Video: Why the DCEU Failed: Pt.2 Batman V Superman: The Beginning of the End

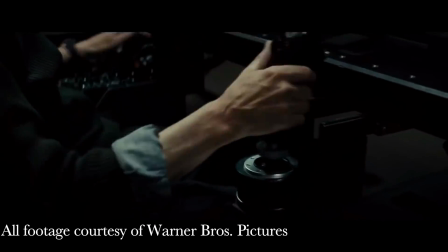[8:07]
The writing of Batman v Superman is easily one of its biggest weaknesses, and for multiple reasons.
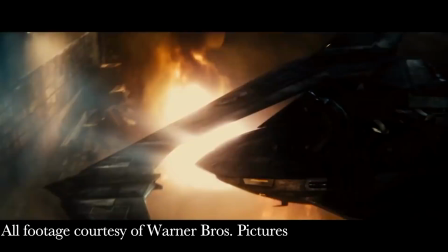[8:14]
The film draws inspiration from several DC stories, with the two most prominent ones being The Dark Knight Returns and The Death of Superman.
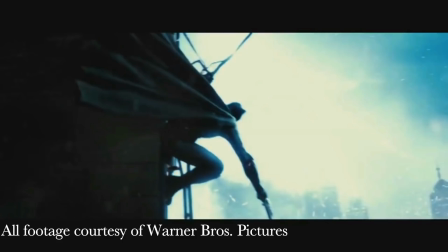[8:21]
And this isn't subtle in the film, there are several shots that are directly lifted from panels of the original graphic novels.
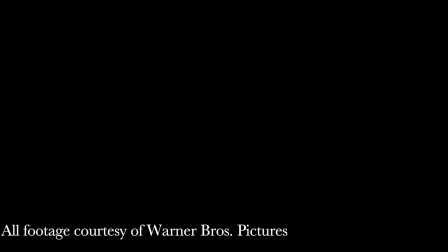[8:28]
And honestly, the idea of drawing from themes and stories that was previously established in the original comics isn't a terrible idea to include in the movie.
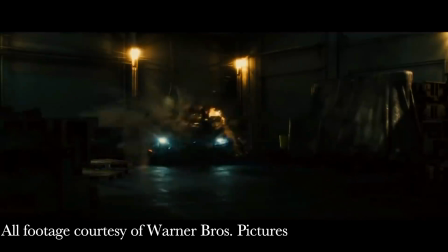[8:36]
It makes the writing stage a bit easier as you have a basis to start from and expand on.
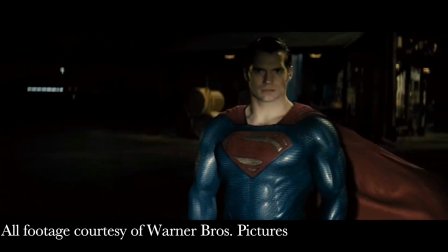[8:41]
But here's the problem with the way that Batman v Superman does it.
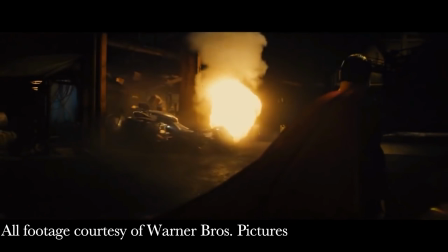[8:44]
Instead of drawing from one particular DC story, they draw from several that don't really mesh with each other.
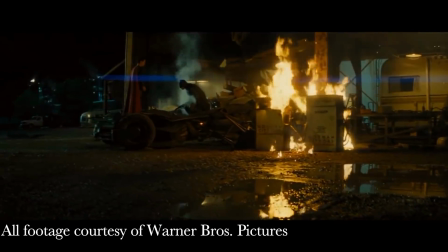[8:51]
The Dark Knight Returns is a good DC story to draw from as it highlights the major ideological differences between Batman and Superman's
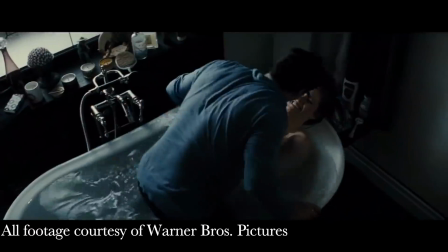[8:58]
characters and gives a good basis for why they end up fighting. But when you try meshing this particular story with,
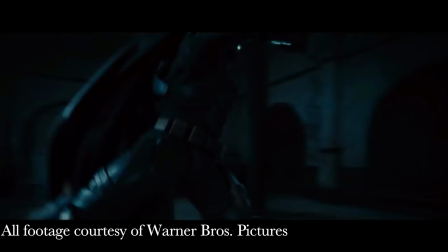[9:05]
say, the Death of Superman storyline, that's where the water starts to get a bit muddied.
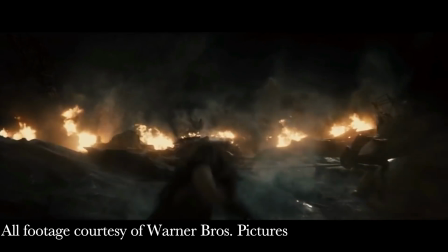[9:10]
Sure, The Dark Knight Returns could have made for great inspirational material for a Batman v Superman movie,
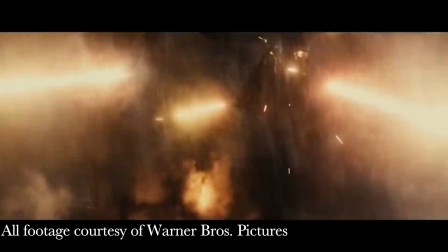[9:15]
but not when awkwardly crammed in alongside the Death of Superman. This leads me to the first major problem with the writing of Batman v Superman.
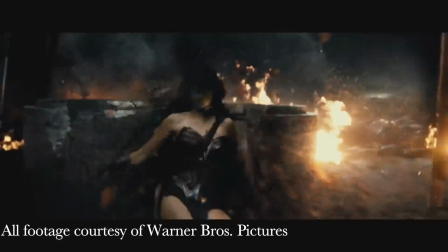[9:24]
There is way too much going on in it.
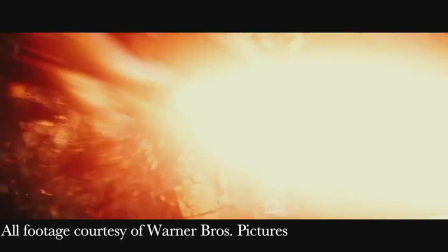[9:27]
Not only is it a film about two superheroes being at odds with each other and settling their disputes with a big fist fight,
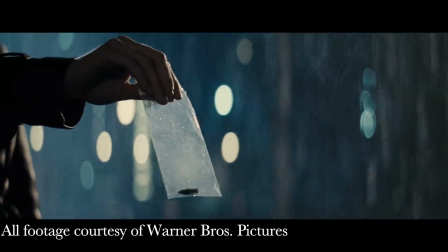[9:34]
it's also a poorly done spy drama about Lois Lane digging up dirt on Lex Luthor,
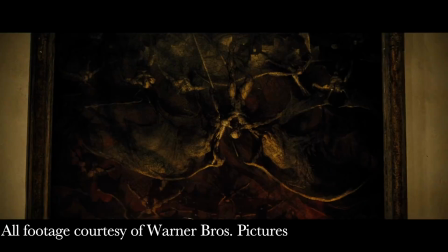[9:39]
and a pseudo-philosophical drama exploring the implication of Superman's appearance on Earth,
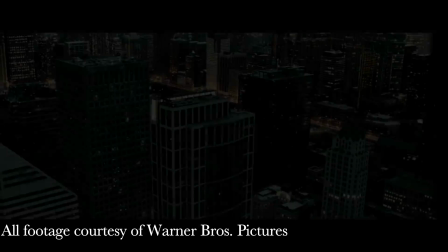[9:45]
and a deep dive into the nature of justice and whether or not Batman's particular brand of it works, and a giant setup for future movies in the DCEU,
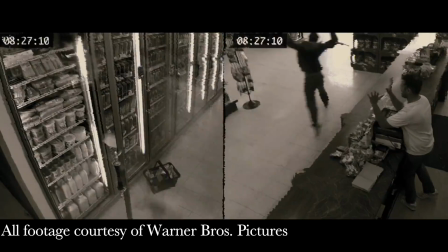[9:53]
included but not limited to a Wonder Woman movie, a Flash movie, a Cyborg movie, an Aquaman movie, a standalone Batman movie,
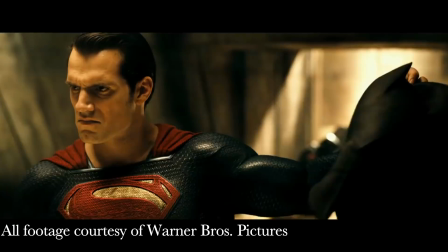[10:00]
a Justice League movie, an Injustice movie where Superman goes bad, a movie where Darkseid attacks Earth,
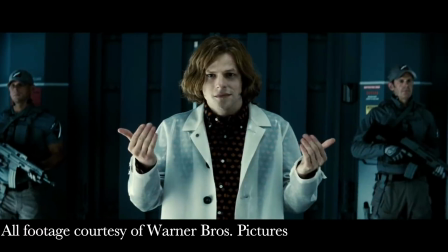[10:06]
and then so on and so on and so on and so on.
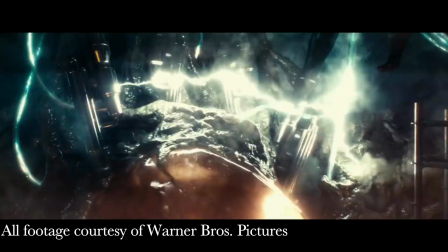[10:09]
As a result of cramming in all of these setups and side plots, the movie has absolutely no sense of focus.
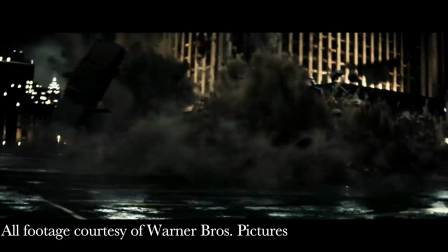[10:16]
We aren't able to get the full scope of any one of these stories because the film has to hastily jump to the next one before the previous one is resolved.
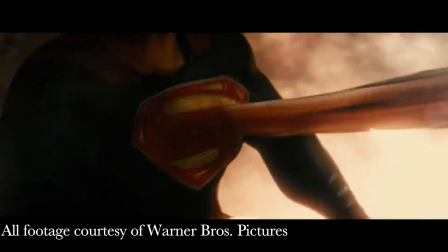[10:24]
Nowhere is this more evident than in the inclusion of the Death of Superman storyline.
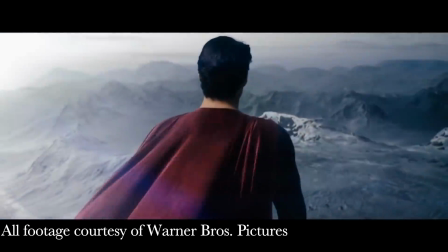[10:29]
At the time of this film's initial release, we've only had 2 movies to get attached to this character,
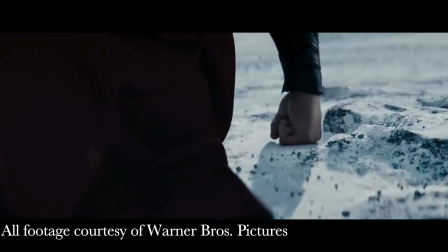[10:34]
and even then the films haven't done much to make us care about him.
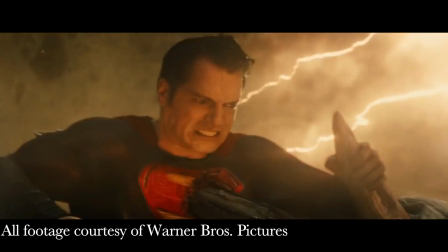[10:38]
As a result of this, the emotional climax of the movie, the point where we, the audience, should be breaking down in tears,
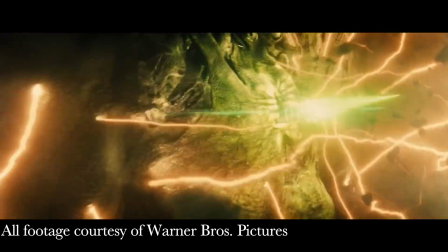[10:45]
ends up falling entirely flat and being utterly uninteresting because the films have not done a good job of getting us connected to the character.
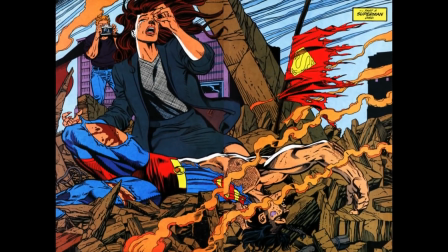[10:53]
The writers who originally penned the Superman character knew not to show his death until the readers had forged a lasting connection with him.
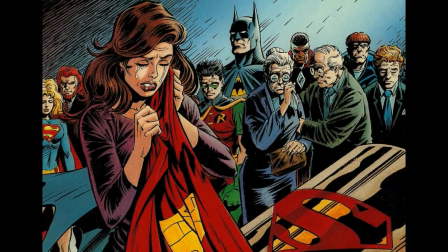[11:01]
The Death of Superman storyline came out in the early 90s, after decades worth of comic books featuring the character.
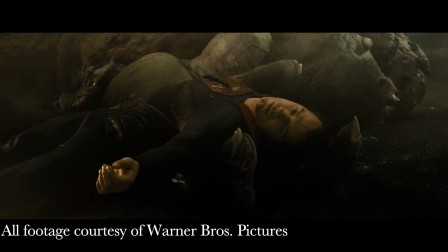[11:08]
Here, the DCEU just sneezes his death at us at the very end of the movie, even though it has barely focused on him.
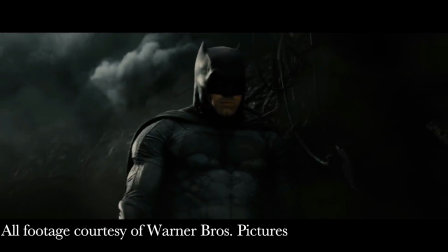[11:15]
And we haven't forged any kind of connection with him because the film has been too preoccupied with cramming in
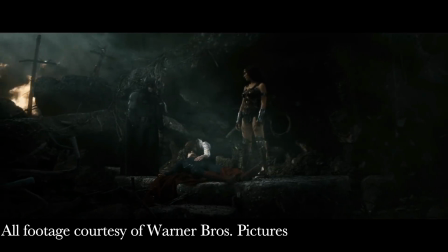[11:21]
so much stuff instead of picking and choosing the 1 or 2 elements which needed the most focus.
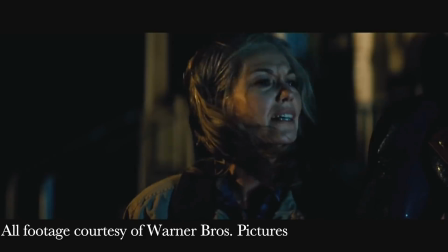[11:26]
The odd thing is, half of the stuff that Zack Snyder and David Goyer crammed into the film could have easily been cut out.
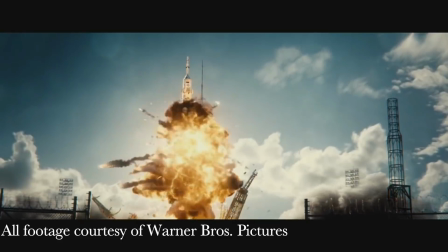[11:33]
There are a number of plot cul-de-sacs that go nowhere and have nothing to do with the story but
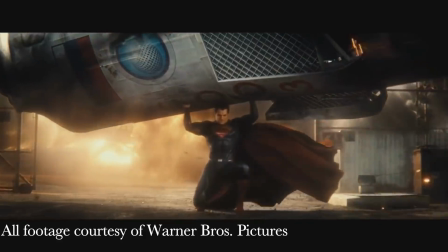[11:38]
are shoved in there anyway to flimsily justify having certain characters in the movie.
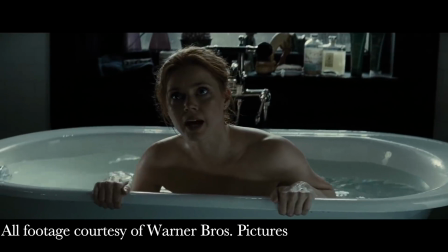[11:43]
Lois Lane has next to no purpose in Batman v Superman other than to reveal that Lex Luthor is the bad guy,
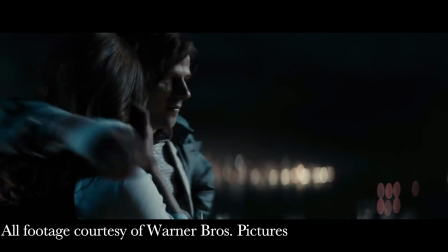[11:49]
a conclusion that we could have come to pretty damn quickly on our own without diverting a
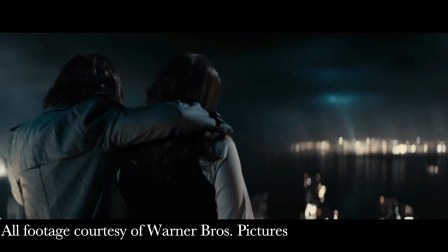[11:54]
huge ton of the focus of the film to this nonsense CIA subplot that adds nothing
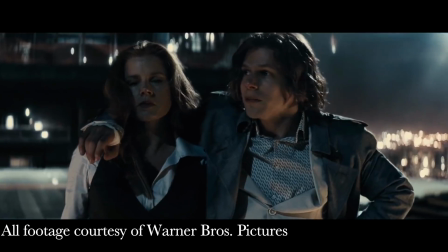[11:59]
to the story and only disrupts the film's flow.
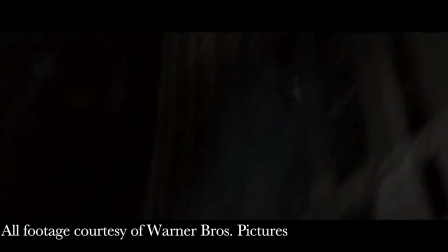[12:03]
Lois's story has no bearing on Superman's or Batman's or Wonder Woman's or really anybody's.